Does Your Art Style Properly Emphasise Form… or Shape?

It's one of the beauties of comic book work and our ability to work in a line and color style or sort of a flat color style. We're sort of presenting something and it's more iconic, it's more object-based, it's more shape-based. It's very easy for people to understand. In the same way, icons are very easy to understand. Icon of a face, of a hammer. It's very easy. We're like, oh, I know what that is. And there's something very comforting about that when you're telling a story that way. So it's important to, I think of it more like this, versus if you are, Frank Miller, you're creating Sin City as this black and white thing where often pages are, you need to decipher what's going on. Like, what is going on with that frame? We've got all these film noir sort of hidden, playing with black and white, playing with light, and your ability to understand it. Like a lot of people, I think, would look at a Sin City page and just be like, I do not know what that means, right? You often need to kind of get into it, start reading a bit of it to really understand. So there's the openness versus a sort of a closed or hard to understand, an image that is challenging to the viewer, like our pictures of a character who's shrouded in darkness, or your picture of Geiger's alien that is kind of hidden from us and writhing around. It's a challenging image. It challenges the viewer, and some stories are really going to benefit from that. For instance, if you look at the camera setup here that I have, a lot of people will recommend for a YouTuber to have good 3-point lighting, so you really sort of emphasize the form.
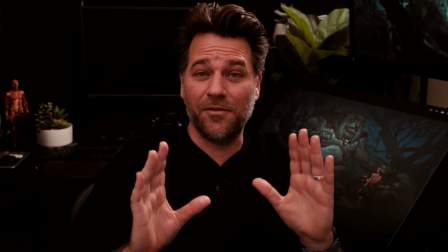But again, the lighting setup that I have is fairly flat. The lighting on my face is relatively flat.
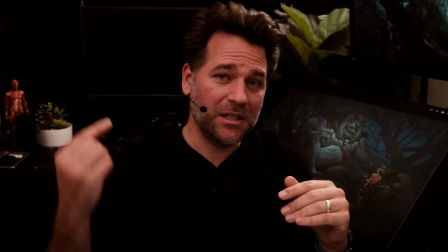There's not a lot of form you can perceive on my face. I have something that is kind of like a rim light to help separate me from the background a little bit.
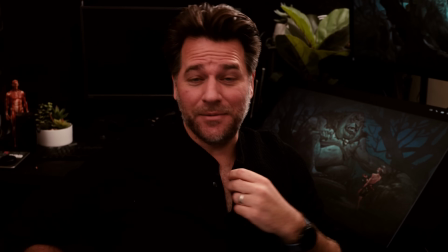But you'll notice I am wearing a black shirt, not by accident, just so I can illustrate this point.
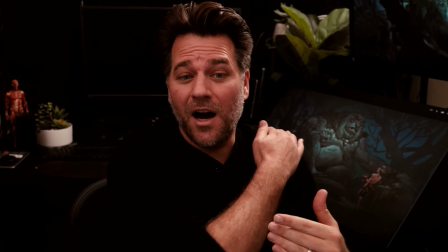And you kind of can't really perceive the form.
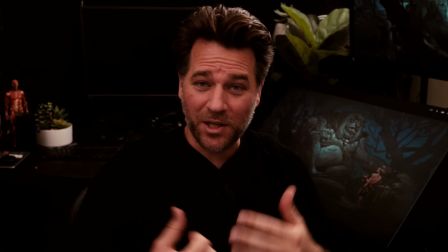There's no real perception of one thing on top of another, because again, I don't have a lot of form-based lighting on this.
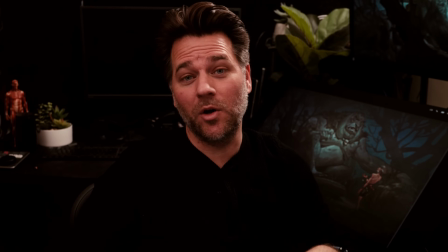If I was wearing a white shirt, you would obviously perceive what's going on a lot more.
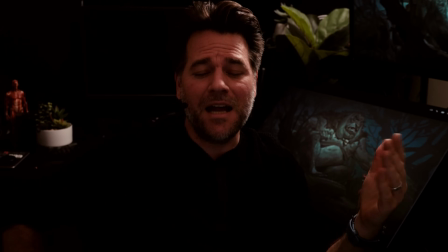Likewise, if I turn off that main light, all you can see is the rim light. And this gives things much more of a mysterious, hard to understand view. Your understanding of what's going on in my face and my expression
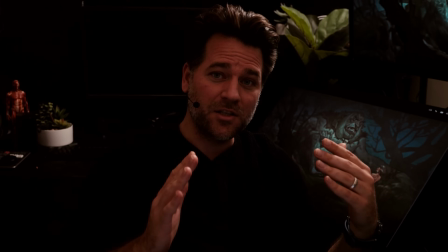and the hand gesture is very much based on where these things are in relation to light.
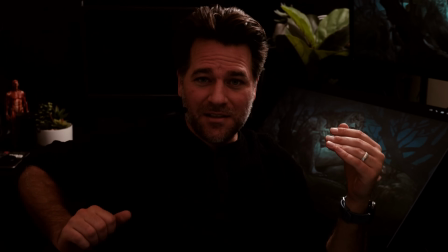And I can have some things that are in the light, and I can have some things that are in the shadow, and this makes it much more challenging to understand.
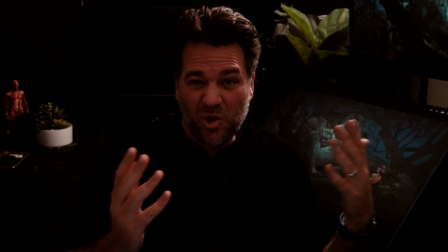Not so good if you're just trying to sort of talk and give people information on YouTube.
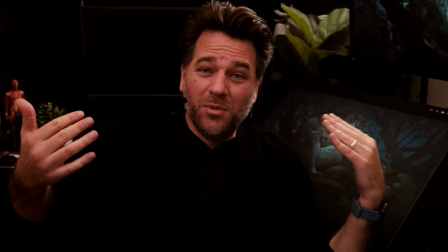So this is probably a little bit better.
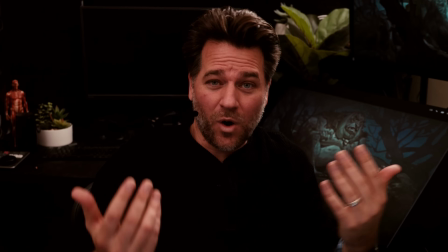It's more open, it's easier to understand, and again, that's why I don't have a lot of 3-point lighting in this particular setup.
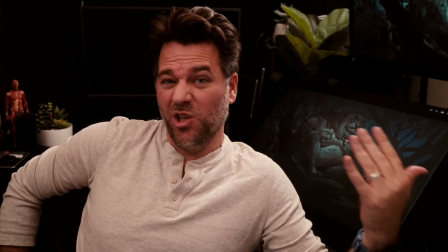Even better is if I wear a white shirt, right? Separates me from the background, it's more object-based.
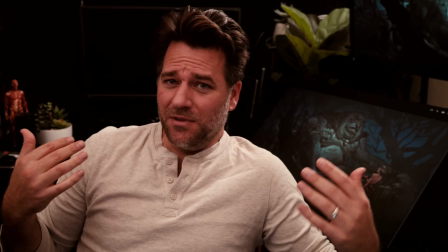much easier to understand. Makes me feel less like some creepy sort of Bond villain or something like that. So anyway, just a quick example of how this sort of stuff might actually work, no matter what you're doing. And if you haven't already, check out this video on tonal versus color contrast, because it's directly related to everything we've just been talking about.